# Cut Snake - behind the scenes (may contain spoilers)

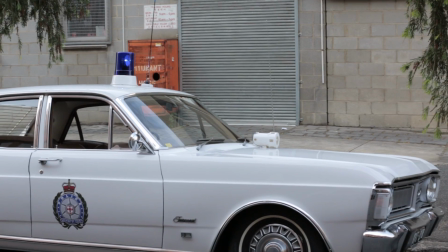[8:16]
The audience watching it will gather something's up because they won't see any cars on the streets that were built later than 75, and the big giveaway will be the costumes that the actors are wearing. So it's not as simple as going out to the shops and buying a whole range of clothes and trying them on the actor. It's actually finding vintage pieces, whether you hire, buy, borrow,
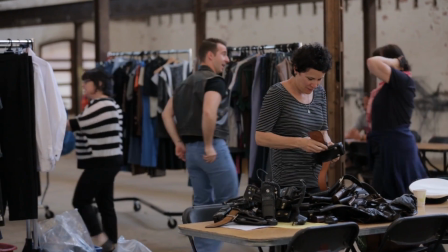[8:37]
and trying shapes and styles on the actor and then potentially reproducing that, copying that to make something similar.
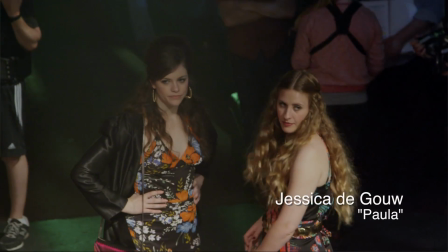[8:44]
There's a lot of orange and brown, lots of faded denim.
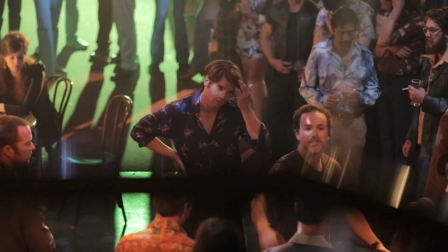[8:48]
Style for men, I actually think, was pretty awesome. It all fit really well and tapered, and I feel like I'm
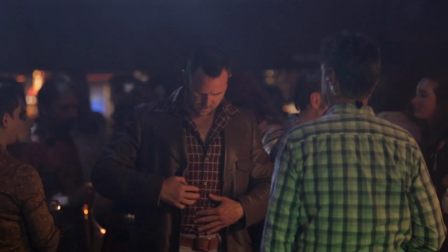[8:56]
reliving my parents' past, of photos that I've seen as a child. And now I get to dress up in proper vintage clothes.
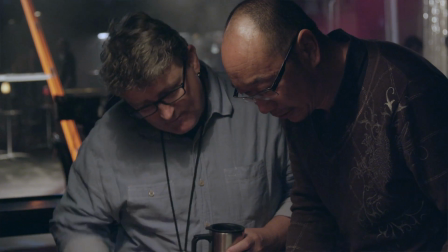[9:06]
Another process that we went through here was me asking Tony about what adjectives spring to mind, Tony, when you're talking about your film. It took him about half a minute to come up with all these here.
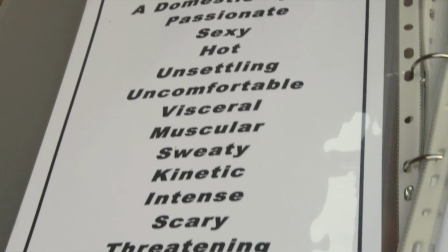[9:20]
A domestic opera, passionate, sexy, hot. Elegant, bold, and muscular. You realise that some of the adjectives describe camera movement,
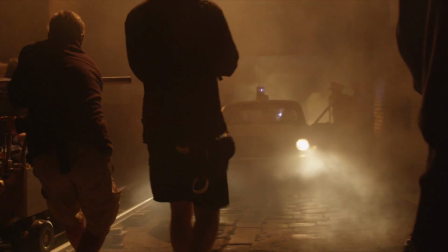[9:34]
some of them describe lighting, some of them describe design, some of them describe acting. It's a combination of pure drama and pure genre.
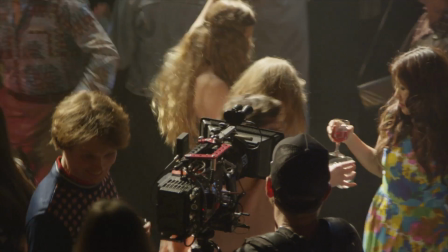[9:45]
So the camera work is very classical. This is the fabulous book called The Lookbook, which is Simon Chapman, our director of photography, myself and Tony,
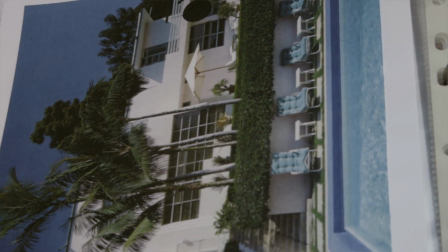[9:55]
just going through a whole lot of photographers, picking the photographs that spoke to us as far as each location went. We've gone for a fairly heightened
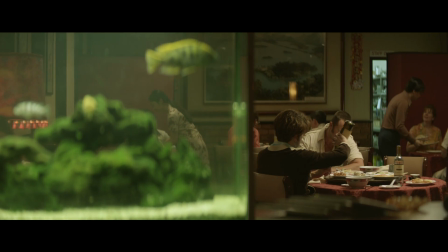[10:03]
look in terms of colour and contrast. We're sort of pushing it a little further than reality would suggest. The first time that it sort of, it really sunk in with me was I walked onto set into Yvonne's house,
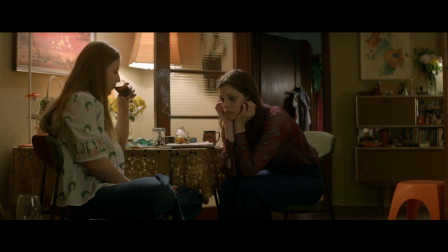[10:20]
and Joe had just done the most incredible job. We walked on, we're just like completely transformed, like it was just like a time warp. The location scouting they've done is just incredible. Like, you walk into these houses, it's like stepping back in time.
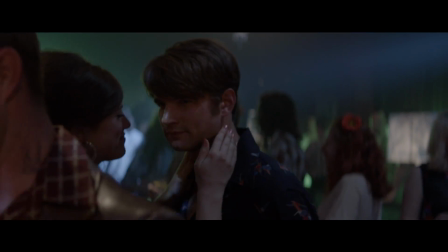[10:33]
There was a nightclub scene that I saw Pommy moving through this new world, this world he hasn't seen. It was such a rich visual experience. I think I liked the anniversary party.
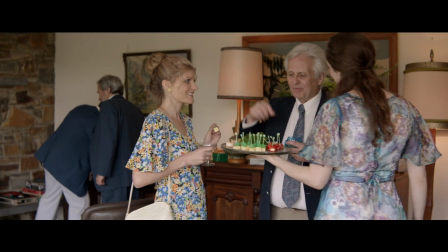[10:46]
It just sort of reminded me of, you know, going to my grandparents in the 70s and just all the colours and the food and the decor. I'm sure the baby boomers will all go and watch it and just go, yeah, that's what it was like. I've toned it down, can I so tell you I have.
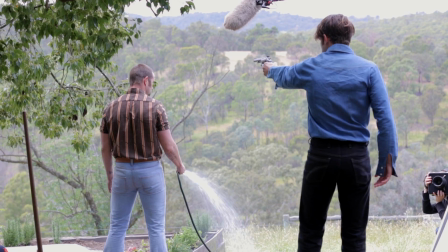[11:07]
What we're doing is setting up a fight between the main two characters, which is Sparrow and Pommy. We've been able to work a garden bed into the situation.
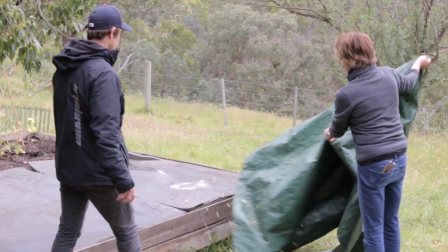[11:17]
What we've done is we've dug some mats into the corners so that it protects them from sharp edges.
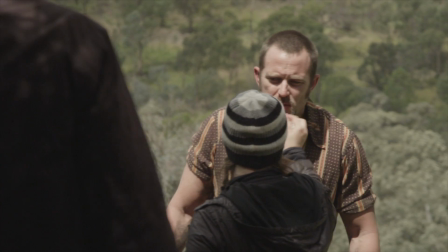[11:23]
It's just a matter of the art department and the stunt department and effects all coming together at the same time to develop what we want to do.
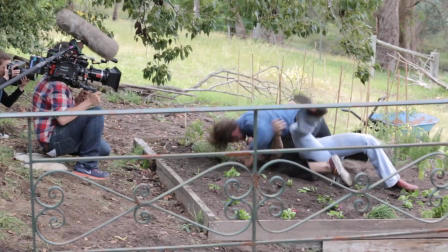[11:31]
This one is really rough and ready, so for the most part we're handheld.
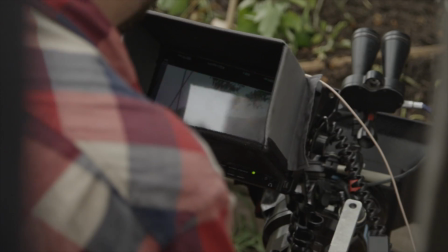[11:35]
It's a bit scrappier and we want it to feel a bit rough and a bit more sort of kinetic and raw, I guess, because that's where their emotional states are.
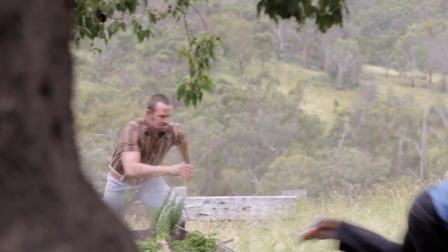[11:44]
Their particular type of fighting style is street because it's 1975, because they've been in jail as well. It's really dirty and violent, really violent. We've devised it so that they should be able to do the whole fight themselves.
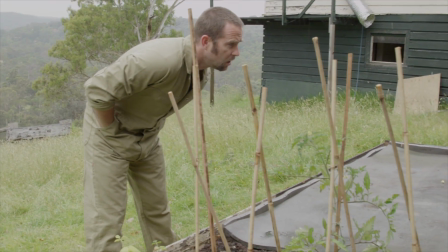[11:58]
Both the actors have had a bit of fight training before, so it makes it really easy.
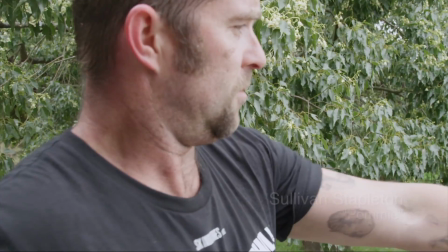[12:01]
So we're out here in lovely Warrandyte, and I'm rolling around on the ground with my little co-star. Getting muddy, getting raw. This is like a dance.
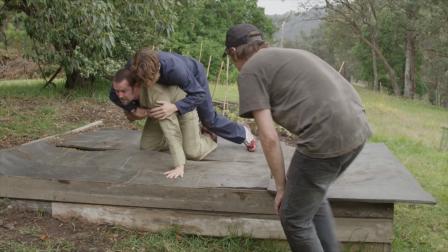[12:14]
We get them to work together, rehearse, fight, and they know what the choreography is.